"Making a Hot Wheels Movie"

I also had to make this little ramp coming off the end of the track just so when the Hot Wheels actually comes off it it's nice and smooth because if you don't have that the other end is a little bit elevated so the Hot Wheels kind of like bounces onto the ground and goes like every every which way so had to make this just so the Hot Wheels rides off of it really smoothly so now that everything is set up
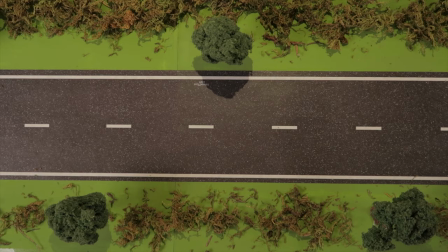it's time to start filming so here's the biggest thing that I had to figure out to make this thing look as good as it looks
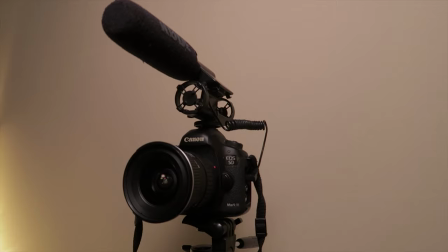now I use a really big camera for my work I have this 5d right here which is a full frame camera. I also have this APS-C camera with a macro lens on it. This is kind of what you would figure that I'm going to use, right? Like a nice big camera with a macro lens on it. Nah, dog, that's not going to work for this. See, these cameras, this camera and the 5D that I'm filming this on, the sensor in these cameras is just way too big to film something as small as a little Hot Wheels. I mean, look at it. This thing can literally almost just fit inside the lens right there. Like these these cameras are meant to film like big life-size objects not little tiny things, right?
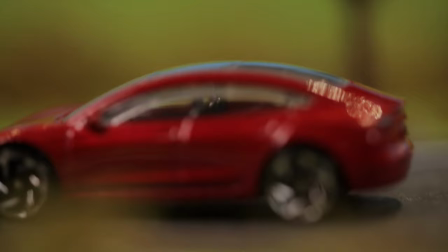You just get way too much bokeh when it comes to shooting an object this small and there's just so much that's out of focus It's not really pleasing to look at so the camera I used to film this with is drumroll,
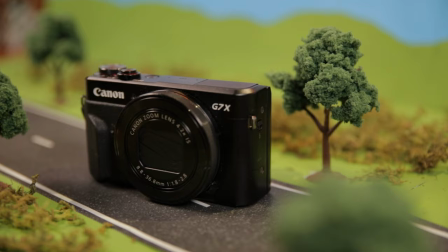please the g7x mark 2
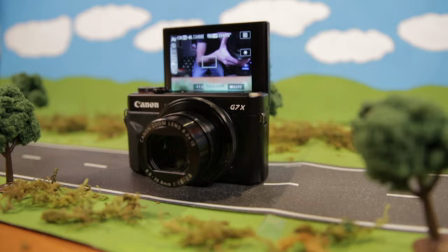Now this camera has a one-inch sensor compared to the bigger sensors found in DSLRs the camera that I'm shooting this on right now is a full frame sensor, which is about that big. These things aren't to scale, by the way. Full frame sensor would be about that big. APS-C would be about that big. Then the G7X is one inch, which is that small. So that's just kind of to show you how it compares to a full frame sensor like this camera. I also included one more sensor here. I'm not sure what the name of these kind of sensors is. They're smaller than one inch. They're the type of sensors that you would find in your cell phone and honestly I would say you can use either a one-inch sensor or your cell phone to actually make Hot Wheels look really good.
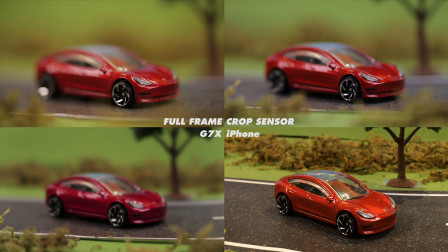Just to show you guys how the different sensors affect the image of a Hot Wheels here is a comparison of all four sensors and how they look when shooting a Hot Wheels up close.
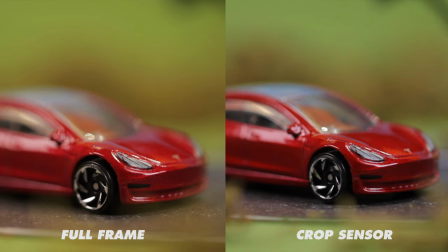Notice how blurry and out of focus the two bigger sensor cameras are because they are really meant to shoot life-size objects instead of tiny little Hot
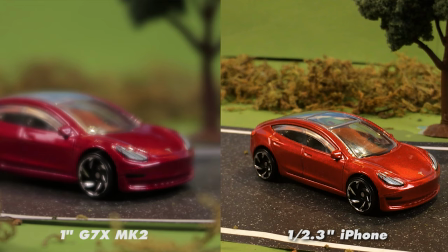Wheels but the smaller sensor cameras are a lot more pleasing to look at because there isn't so much bokeh and so much blurriness going on. A big reason I like the G7X is because it has an insane image stabilizer built into it. I think it's a very underrated feature of this camera. Not enough people talk about how good the image stabilizer is, but it's really good and it really helps with getting these shots. So now that we've established what kind of camera you need, which is a one inch sensor camera or smaller, your phone, how do we actually film the moving car?
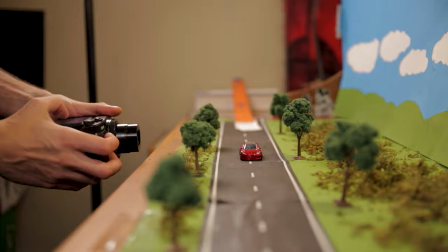So to film the Hot Wheels, what we have to do is set up your frame, make sure to focus on the car,
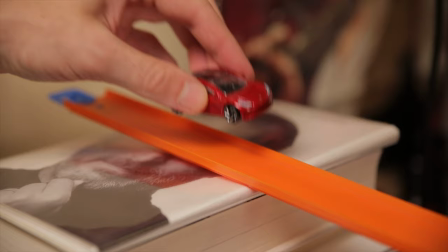lock in the focus by switching to manual focus, put the car on your launch track,
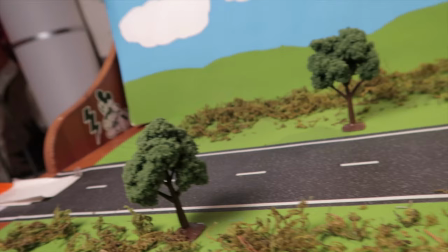and when you release the car follow it as best as you can with the camera. That's it. No magnets, no strings, and certainly no motors. This is all handheld by the way there's no warp stabilizer going on or anything like that. Now there's one major key to make this thing look a little more realistic. Now because the car is so small it moves incredibly fast throughout the scene. So So because of this, what we want to do is shoot in slow motion.
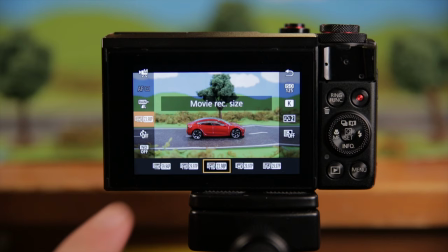Now the G7X can shoot 1080p at 60 frames per second, which is why it makes it an ideal candidate for this type of filming.
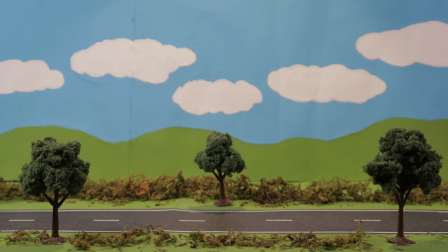So everything was shot at 60 frames per second and slowed down in post. That entire video you guys saw was actually playing back in slow motion.
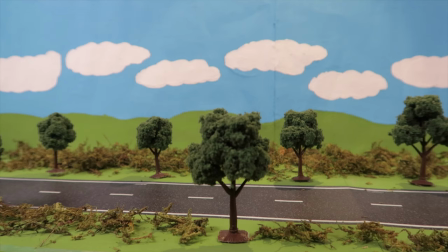That's why it was so hard to put your finger on why it looked so realistic.
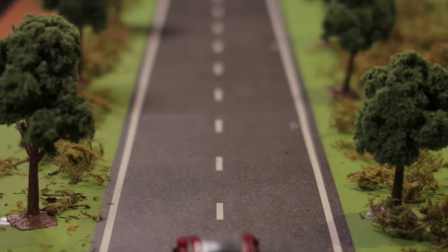The car is clearly moving too slow to have that much momentum and velocity, which is why I understand why some people would think it's moving on a magnet under the table.
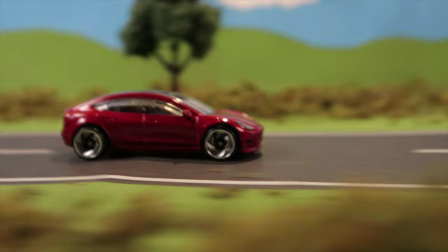When you play back the clips in normal speed it kind of looks like this which just looks way too fast that's why you got to shoot this in slow motion.